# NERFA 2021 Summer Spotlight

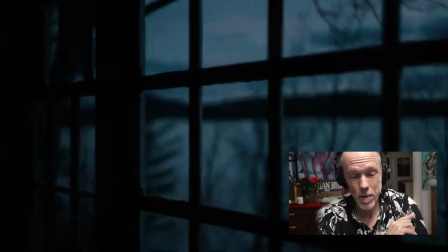Like, I hate to break the mood, but it's hard to get a flame in a video without totally blowing it out and still get the other stuff.
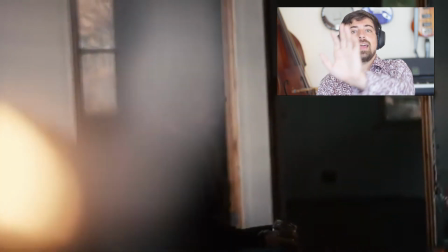it's a technical note it's hard to do oh i love when there's that out of focus sort of flickering light up front and then we sort of see the in
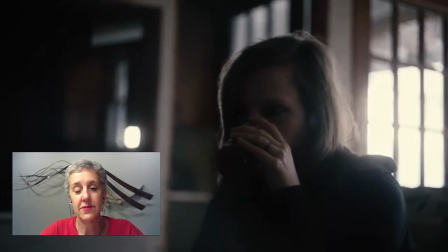focus subject in the back i think that is a really really good production trick drinking more trying to drown her sorrows
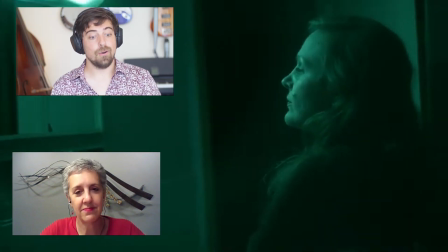not in a healthy way oh and the green lighting is really really really cool
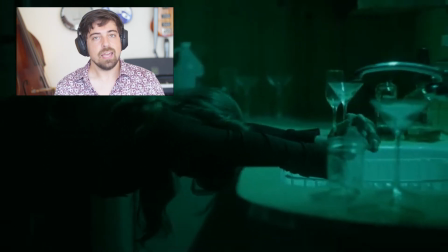yeah that's awesome it really makes you feel the anxiety in that moment that's that's awesome.
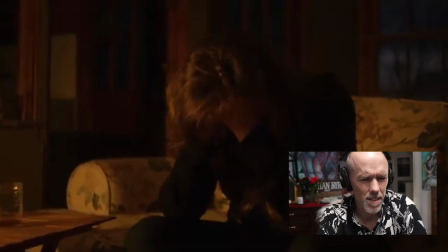It's like the color of the video is getting sick. She's getting sick.
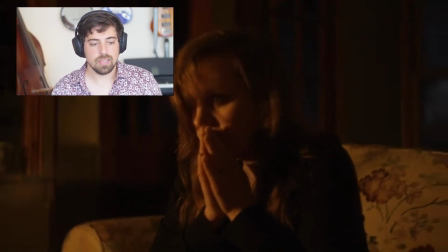Still got a little bit of the shakiness in the handle. It's probably on a gimbal, but I like that it's a little bit shaky.
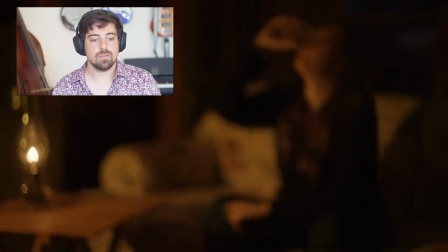I think that that adds to the emotion of it, just a bit. I don't think there's a bass in the song.
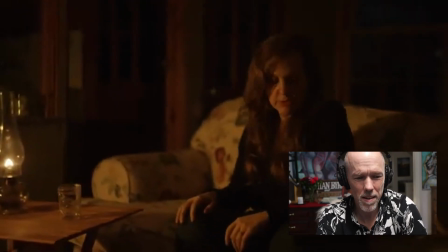There's no bass.
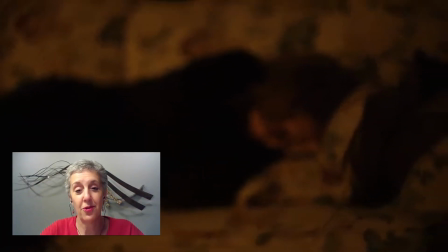I like the way the song wraps up with her passing out, falling asleep.
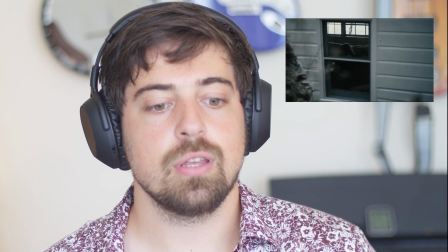You know, with a music video like this, I think it's really, really important, especially when the message is super clear.
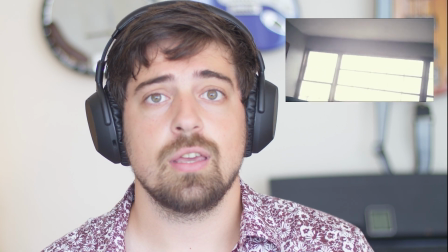I mean, not worth the whiskey. It's about a man. She's either dealing with a breakup or she's dealing with maybe her partner had cheated on her. But I think that, you know, with such a simple concept, having like a powerful storyboarded music video is really the way to do it. And that's what's really evident in this music video. So I really, really like this one. Cool. Again, not super clever, but not easy. Great cinematography. great voice great arrangement like taking the bass out good stuff sarah i loved sarah king's video the way that it tied so beautifully the lyrics and the video of the song the theme worked um and the the whole video came together really well i thought this one was excellent and believe it deserved recognition. Congratulations, Sarah King. Nicely done.
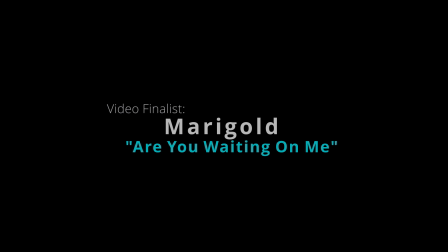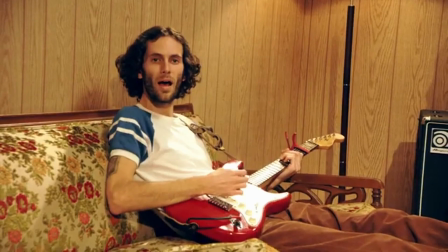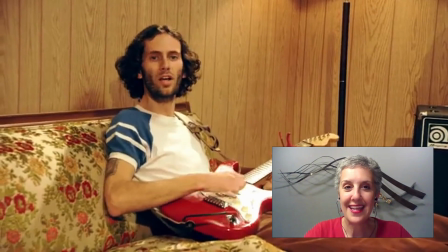Old school. Ha ha, that's awesome. From the very beginning, it's so intriguing.
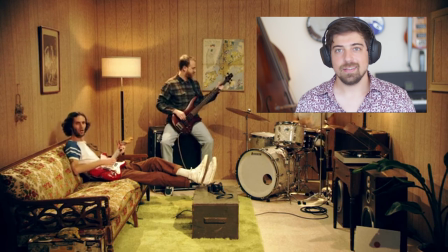Wow, the moment he started singing, I'm just captivated. Oh, yeah, the drums feel great.
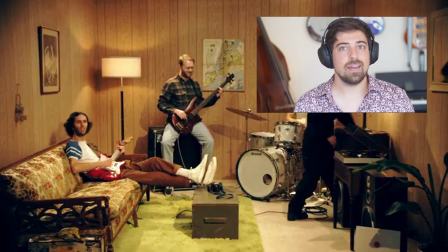The mix is balanced. This arrangement's nice. And then movers start coming in.
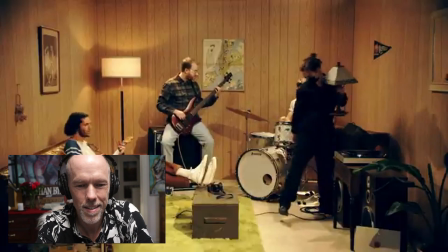Masked movers. I like the handheld look. Crunchy. Great sounds. I love how, you know, this, I wouldn't necessarily think of this as folk right away. But really, if you think about the sort of the expansion of American music, something that sounds very 90s, very 2000s. But in the context of the 2020s, yeah, this is part of the umbrella of Americana and folk music.
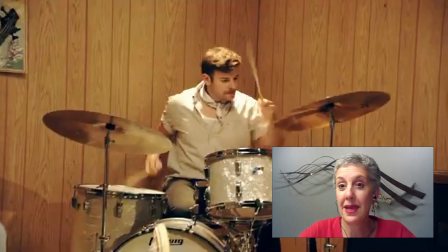The musicians are not paying any attention to the movers.
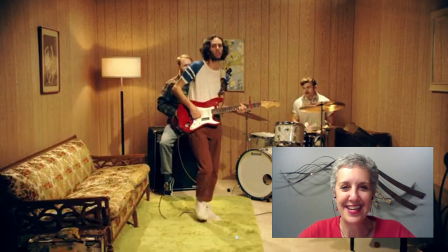They're just bopping along in their 1970s attire, their 1970s haircuts.
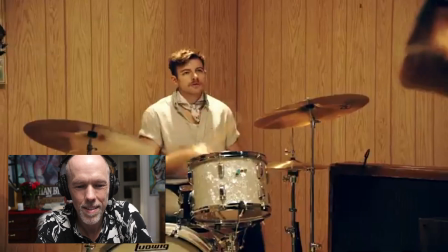Attention to detail. The 70s are alive here. I really like the quick cuts.
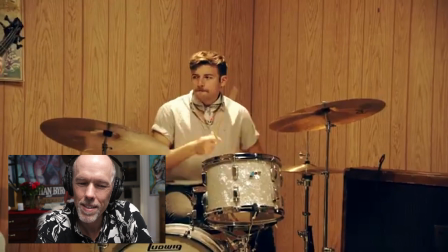It adds some more of its variety. Is that, I mean, Red Kaiser in the 70s? I don't know, guys. It's cool.
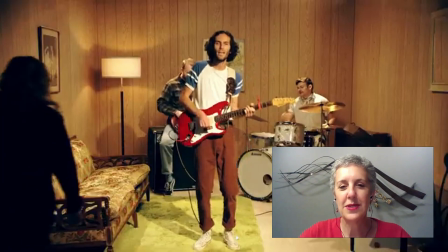I think they're messing with you. I think they're messing with your mind. the contrast between today's masked reality and the
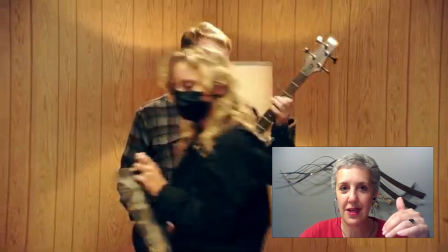era that they are that the performers are ostensibly living in that
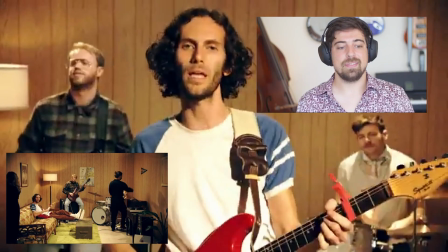contrast is intriguing oh man this took a crew you can tell this took a production
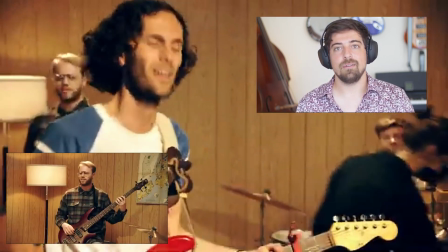crew and i really really appreciate uh videos that really go to these efforts because i think that it
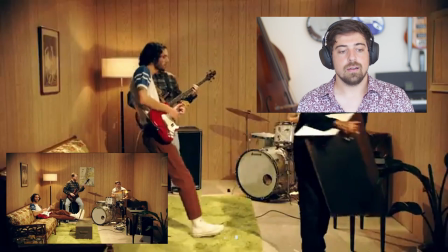really is worth it um in telling this story um marigold this is this is really great